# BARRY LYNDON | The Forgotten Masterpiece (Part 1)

It originally was a lens manufactured design developed and manufactured by Zeiss for NASA and of course NASA was planned to use it in
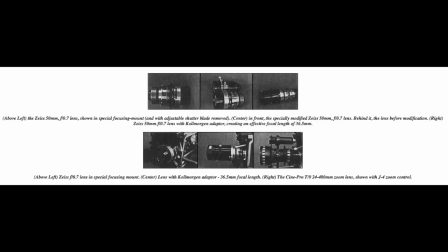(4:31)
satellite photography and for that reason it's an extremely fast lens it's an f 0.7 which is two stops faster than the fastest lenses that are available even today.
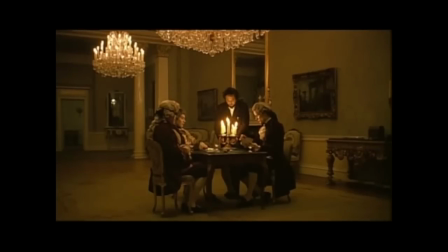(4:44)
Of course, Stanley's intention for these lenses was to shoot the famous candlelit scenes in Barry Lyndon. When you look at all of his films, even though they all have one thing in common, for me anyway, the craft is impeccable. Every film he's ever made, the craft is impeccable. The lighting, the dolly shots, the crane moves, the zoom-ins on Barry Lyndon, the framing, the lighting, the hot windows as backlight. You know, there's the compositions. I mean, the exact compositions. You had to hit your mark precisely to please Stanley so he'd get his painting, the painting he was putting on canvas for you to appreciate it had to be perfect. His choice of lenses, his steadicam work in latter-year films, impeccable, the best in history. Nobody could shoot a movie better than Stanley Kubrick in history.
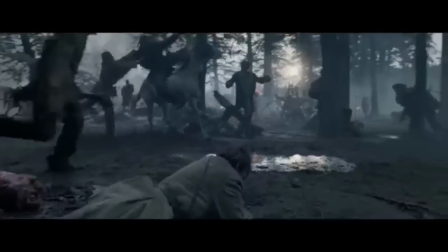(5:37)
As part of this movement to bring Barry Lyndon back to popularity, I'm sure it will be a topic of discussion during the Oscar season with The Revenant,
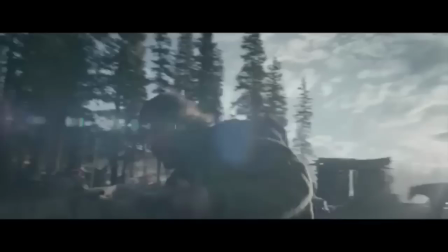(5:45)
a film ambitious enough to use no artificial lighting,
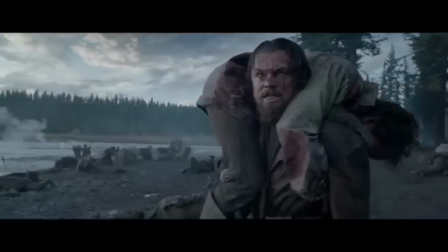(5:49)
shooting the film entirely with natural light to give the feel of authenticity in the 1820s,
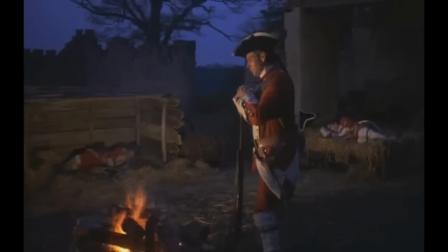(5:56)
a feat that Kubrick pioneered 40 years earlier with Barry Lyndon. The Kubrick Touch.
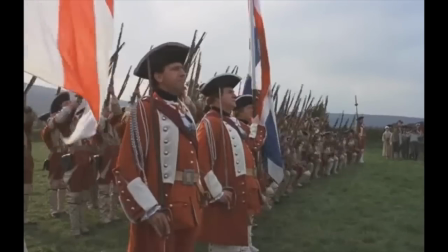(6:03)
Despite the subject matter of 18th century period peace, the film undoubtedly has the Kubrick touch and presence the entire way through.
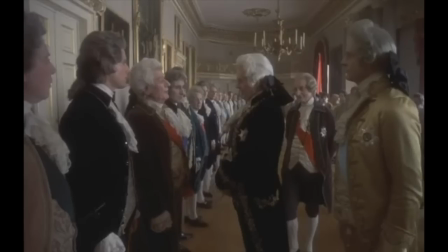(6:11)
His very distinct voice, which has been made famous in other films, is very evident and sharp here.
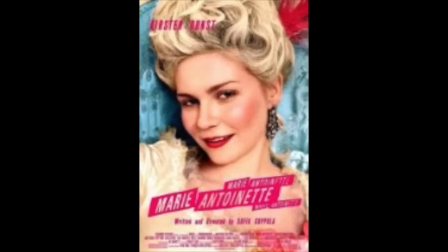(6:18)
The film by mere association is grouped together with other films of its genre and time period,
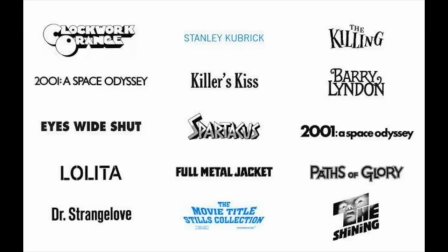(6:23)
but the film stylistically and formally fits with Kubrick's body of work. To fully appreciate the strength of each element within the film, it's important to have context to see how these things fit in.
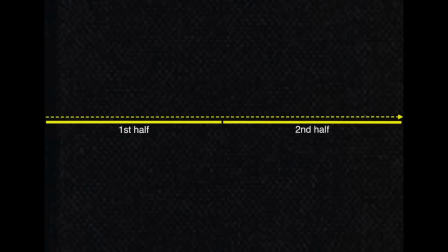(6:37)
Much like Full Metal Jacket, Barry Lyndon is a film of two halves. The rise and the fall of a young opportunist.
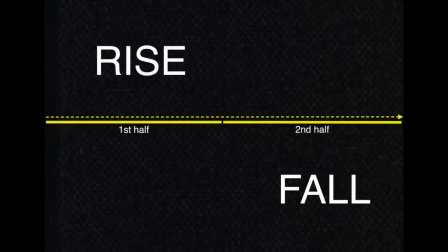(6:45)
The film cleverly uses each half to emphasise repetition of actions,
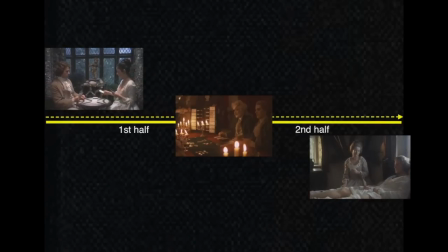(6:50)
symmetry of events and contrasting moments to heighten some of the emotional beats.
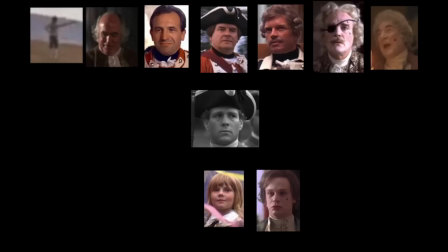(6:56)
The father and son theme throughout the film was a driving force for Barry's actions, and we'll see how his young rebellious nature causes both his rise and ironically his fall.
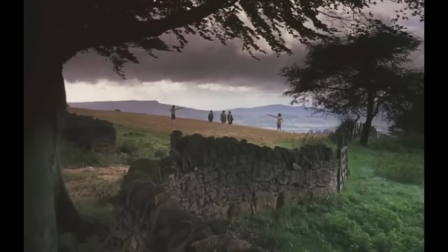(7:07)
Barry's father was killed in the opening moments of the film in a duel, a confrontation that will be revisited by Barry later in the film. Now despite his father's death screen time, the significance of the event is crucial,
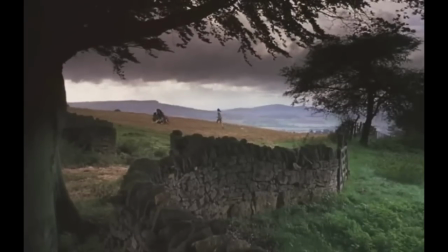(7:20)
as all Barry's actions throughout the film suggest a craving for surrogate father figures, and a need to follow in his many father's footsteps.
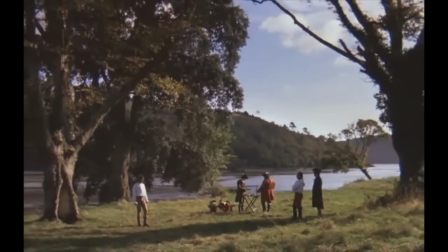(7:29)
This progression of different role models gives Barry the appearance of a social climber,
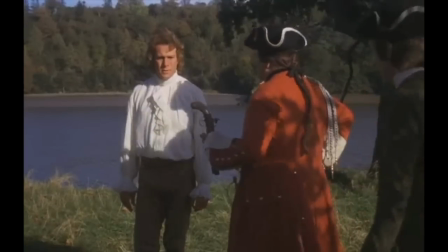(7:34)
however his drive is more fuelled by a deep need for fatherhood and a place of pain rather than ambition.
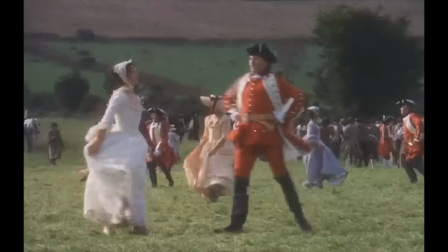(7:44)
Barry can't stand Captain Quinn taking his young love with his military status,
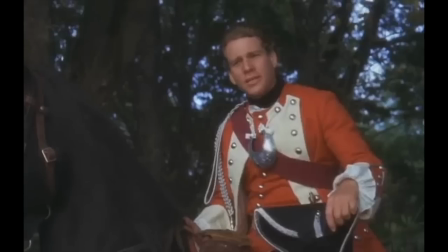(7:49)
but Barry later uses his false military status as a captain and seduces a young woman,
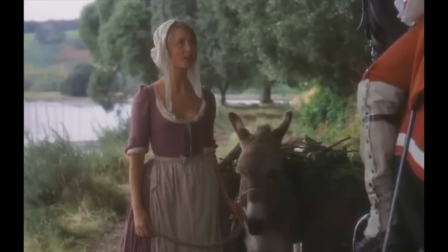(7:56)
living out the fantasy once displayed by Quinn.
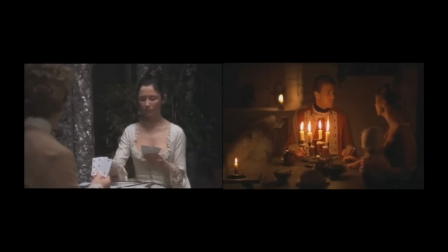(7:59)
There are other clues and similarities that suggest Barry is living out the fantasy he observed.
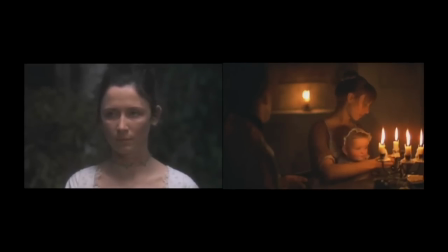(8:05)
Both women look similar, both are impressed by captain status of the men,
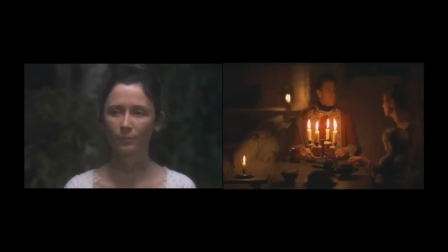(8:11)
both scenes have the presence of thunder in the background, a